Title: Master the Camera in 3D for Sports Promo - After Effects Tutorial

Amigos, welcome to another After Effects tutorial. Today we'll be creating a sports promo. And if you've been following me the last several years, you know that I've been working for Thursday Night Football, the Super Bowl, for the NFL Network.
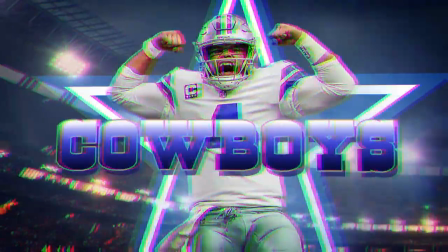So today we're creating a sports promo. You can easily use any other sports if you like. And before anything else, shout out to Aperture for providing today's lights. Today's tutorial is exciting because today is the first time that we're offering this After Effects template for sale. So it's in the description below. Click on the link if you're interested. And not only will it include the After Effects project with the high quality background images and the stock footage, which you can also reuse for any of your projects. For today's tutorial, we'll go over how I built this sports promo and then we'll dive deeper into the camera move. I know some of you have asked, hey CM, how to create your camera moves for your After Effects projects. So we'll go step by step and show you how I created this camera move for this sports promo. If you enjoyed this video, please give us some love and support. Give us a thumbs up, subscribe to our YouTube channel, and remember that life is truly a gift.
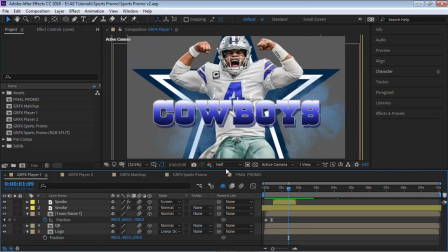So make it count. The key into building this sports promo is to build each player in its very own composition
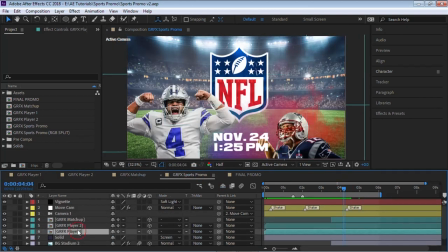and then have one master composition where we composite those comps and then we add the camera move.
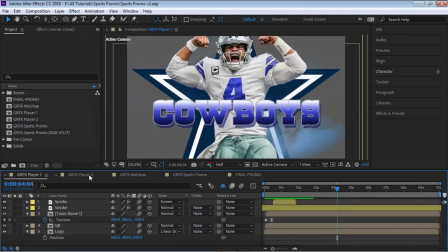So what I'm gonna do is I'm gonna give you an overview of what I did for each of these compositions for the player,
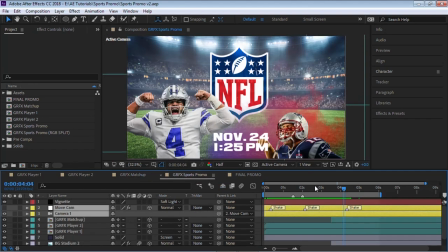for the matchup, and then I'll show you how to create that camera move. So let's go to graphics player one.
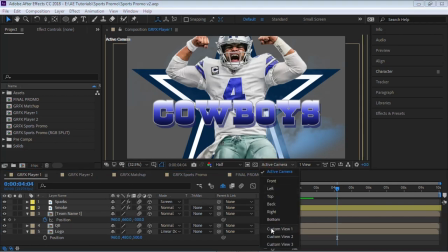I'm gonna switch it to custom view one.
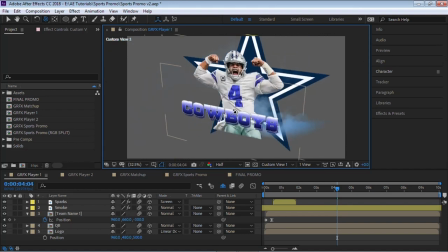And what I'll do is I'll simply orbit and notice that we have 2D layers in 3D space.
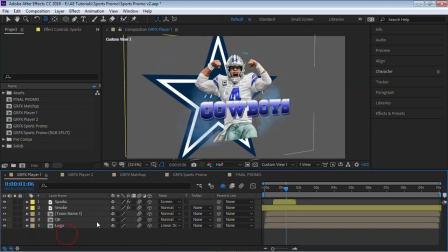And if we look at the timeline, it's only 5 layers. And let's go through each of those 5 layers.
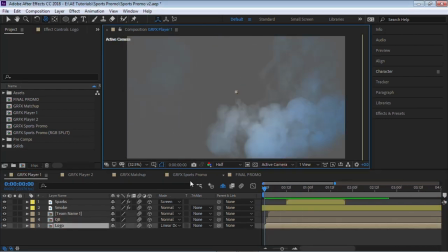Let's go to the logo. I'm gonna solo this layer.
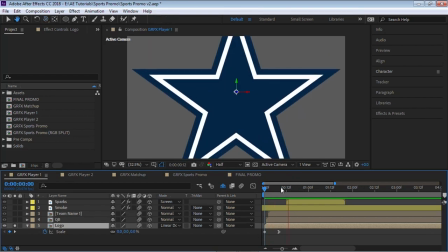And this logo, all I'm doing is scaling up the logo. Let's go to the next one. Let's go to the QB.
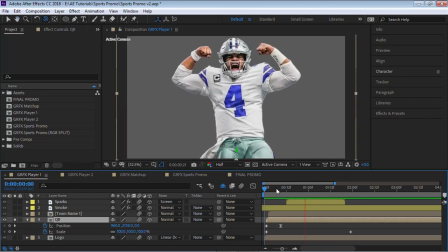And for this one, we're sliding up the quarterback from the bottom. And at the same time, we're scaling Dak Prescott. And notice that the anchor point is set to the bottom. So when we scale him up, it's scaling up from the bottom.
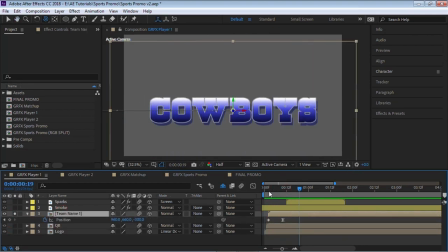Next, for the team name, very simple. Keyframes for the position, and we're sliding in from the left side.
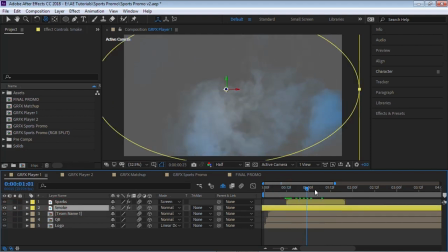We have a smoke layer. This is some stock footage that I have. And it's white, but I added a gradient ramp and changed the colors to give it more of a team color,
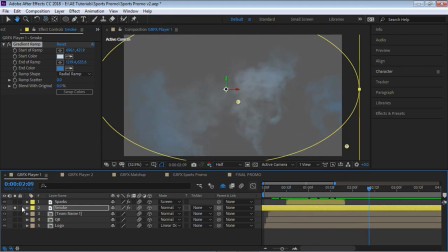more of the Dallas Cowboys team colors. And lastly, we have another stock footage. It sparks. And again, I added a tint to give it more of a team color. And I added a glow. And pretty much for this one, I just dropped down the threshold all the way down to 25.
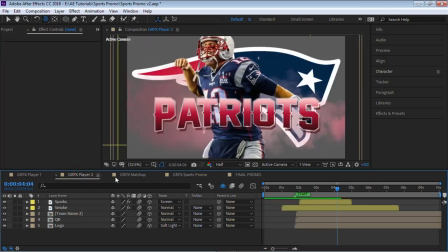And that is it. And for Tom Brady, it's the same thing. The difference is that the team name slides in from the right side. And I switched up the smoke and the sparks.
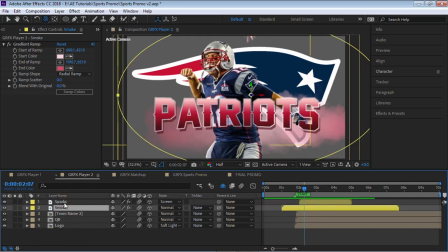Had a different stock footage. Just swapped it to give it a little bit of variation. Okay, let's go to the graphics matchup. And let's go to custom view one.
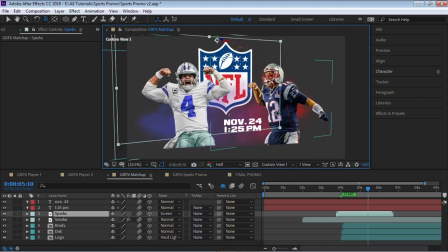Let me rotate. And you can see that these are 2D layers in 3D space.
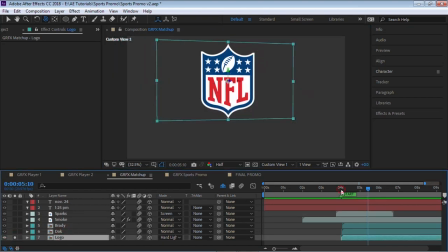And let's go through each one. Let's go to the logo. The logo, again, it's simple. We just added keyframes for the scale and it's simply scaling up. Let's go to the quarterbacks.
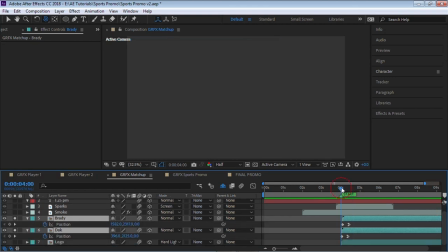And very simple, just sliding them in from the bottom.